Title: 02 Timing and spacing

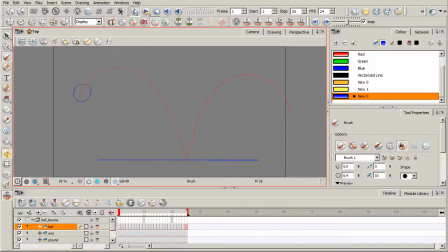(7:41)
So how you space these drawings out, again, makes a big difference in how that ball is going to be interpreted visually by your eyes over time.
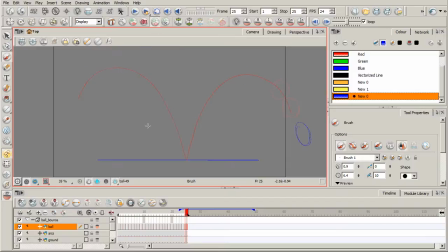(7:57)
That spacing affects the timing. And if you recall, as I mentioned just moments ago, the number of drawings used in any kind of movement or action like this determines that amount of time that action will take on screen.
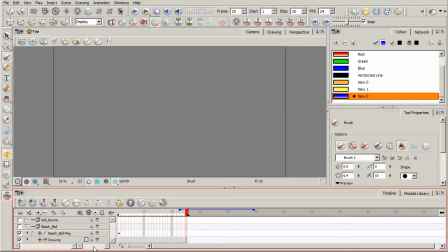(8:13)
Let's go ahead and hide the visibility of this group. I've got another group here titled Beach Ball. Okay, I'm going to turn on the visibility of that. So in this case, let's say you want to adjust your timing and spacing, but you just have one drawing that you're going to be moving using some other tools
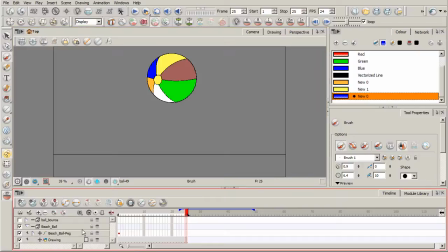(8:28)
here in Toon Boom. okay so we've got a peg for this beach ball I'm going to be using this translate tool right here to move this beach ball and if you don't see this toolbar this is our advanced
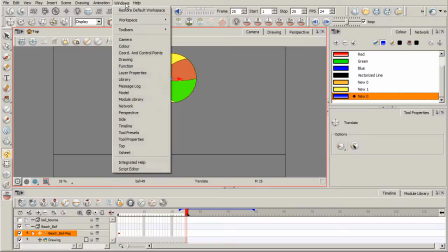(8:41)
animation toolbar if you don't see it come up to windows toolbars and just make sure you check mark advanced animation right there and you'll see that
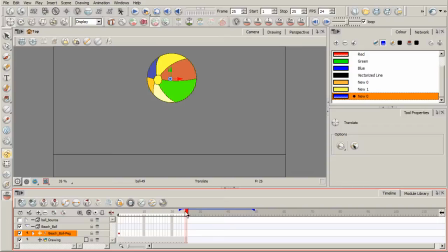(8:51)
okay so let's go ahead and take our little bracket right here for our scene our frame range over here to say 30 I've already got a keyframe in place right here for our beach ball, basically recording its place right here in space.
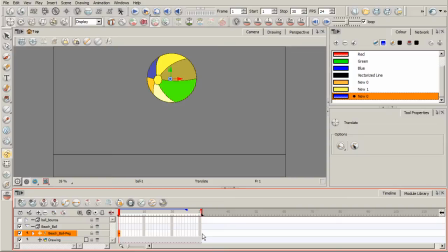(9:10)
And so what I want to do is copy that keyframe, I'm just going to go ahead and hit control C and we'll come over here to frame 30, I'll hit control V and paste it. And I'm planning to loop this animation so we can really get a sense of the ball bounce, okay, since we're just going to be bouncing it up and down.
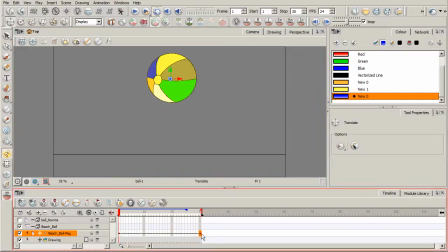(9:26)
So we have our start and end positions for this ball. They're the same. I'll come out here to say, oh, frame 15 or 16. And let's go ahead and with our translate tool from our advanced animation toolbar,
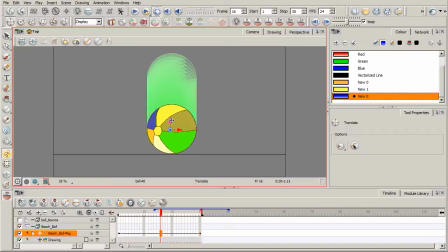(9:41)
let's go ahead and place our ball right here on this little ground plane. Okay, and that's that layer right there. Okay. So now if I go ahead and click play,
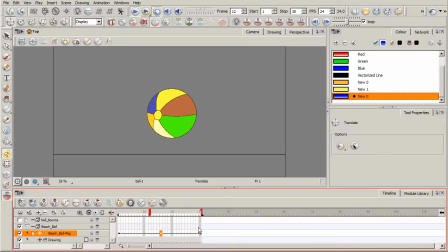(9:54)
you can see the interpolation that's taking place in between these keyframes but it feels very linear robotic unnatural that's not how a ball bounces we don't have a sense of gravity that's being enacted upon this ball so how can we fix that how can
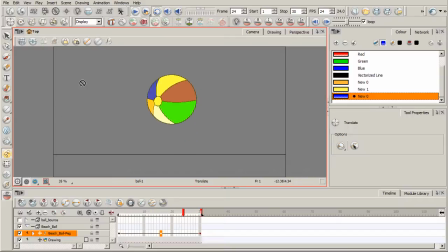(10:10)
we achieve the same results or the relatively the same results that we just did when we were drawing out that other ball frame by frame Well, what we can do, I'll go ahead and kind of reduce this while I'm at it.
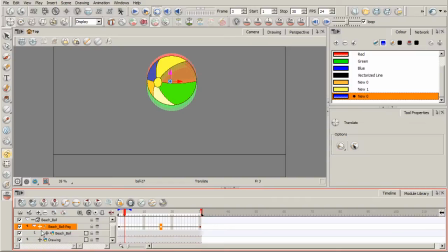(10:24)
What we can do is you want to go into the peg properties by clicking that little plus right there and expanding it. And we're going to adjust the velocity. Okay, so double click on that.
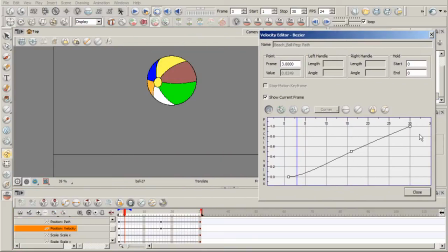(10:36)
This takes us into our velocity editor, and we can see those keyframes that we've set right there. there. So over here is our values and across here is basically the frame range.
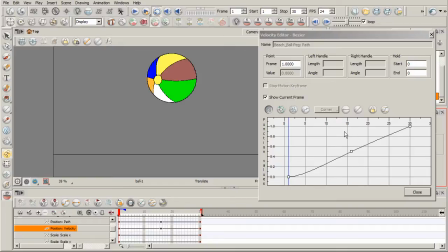(10:50)
If you ever worked in any kind of 3D applications and have used any of their respective graph editors this will be perhaps very familiar to you.
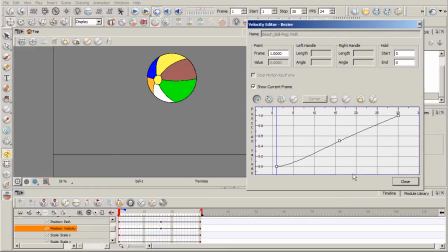(10:58)
This is the overall editor that we have here. So what I want to do is I'm going to select that first keyframe and when you select the keyframe you can see the little bezier handles that it has. And so I want to go ahead and change the overall curve that we have here so that it's not completely straight and linear,
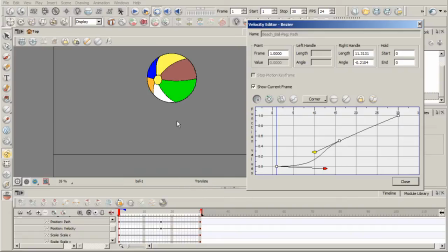(11:18)
which was yielding us the results that we saw that felt very robotic. So I'm basically pulling that out and you're basically extending that value out just a little bit more right there. And then I'm going to do the same thing over here. And for this middle keyframe.
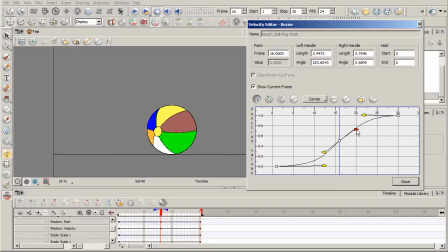(11:34)
We want to kind of adjust it as well. And so what I want is kind of a curve, kind of like this. Okay. Let's go ahead and click play.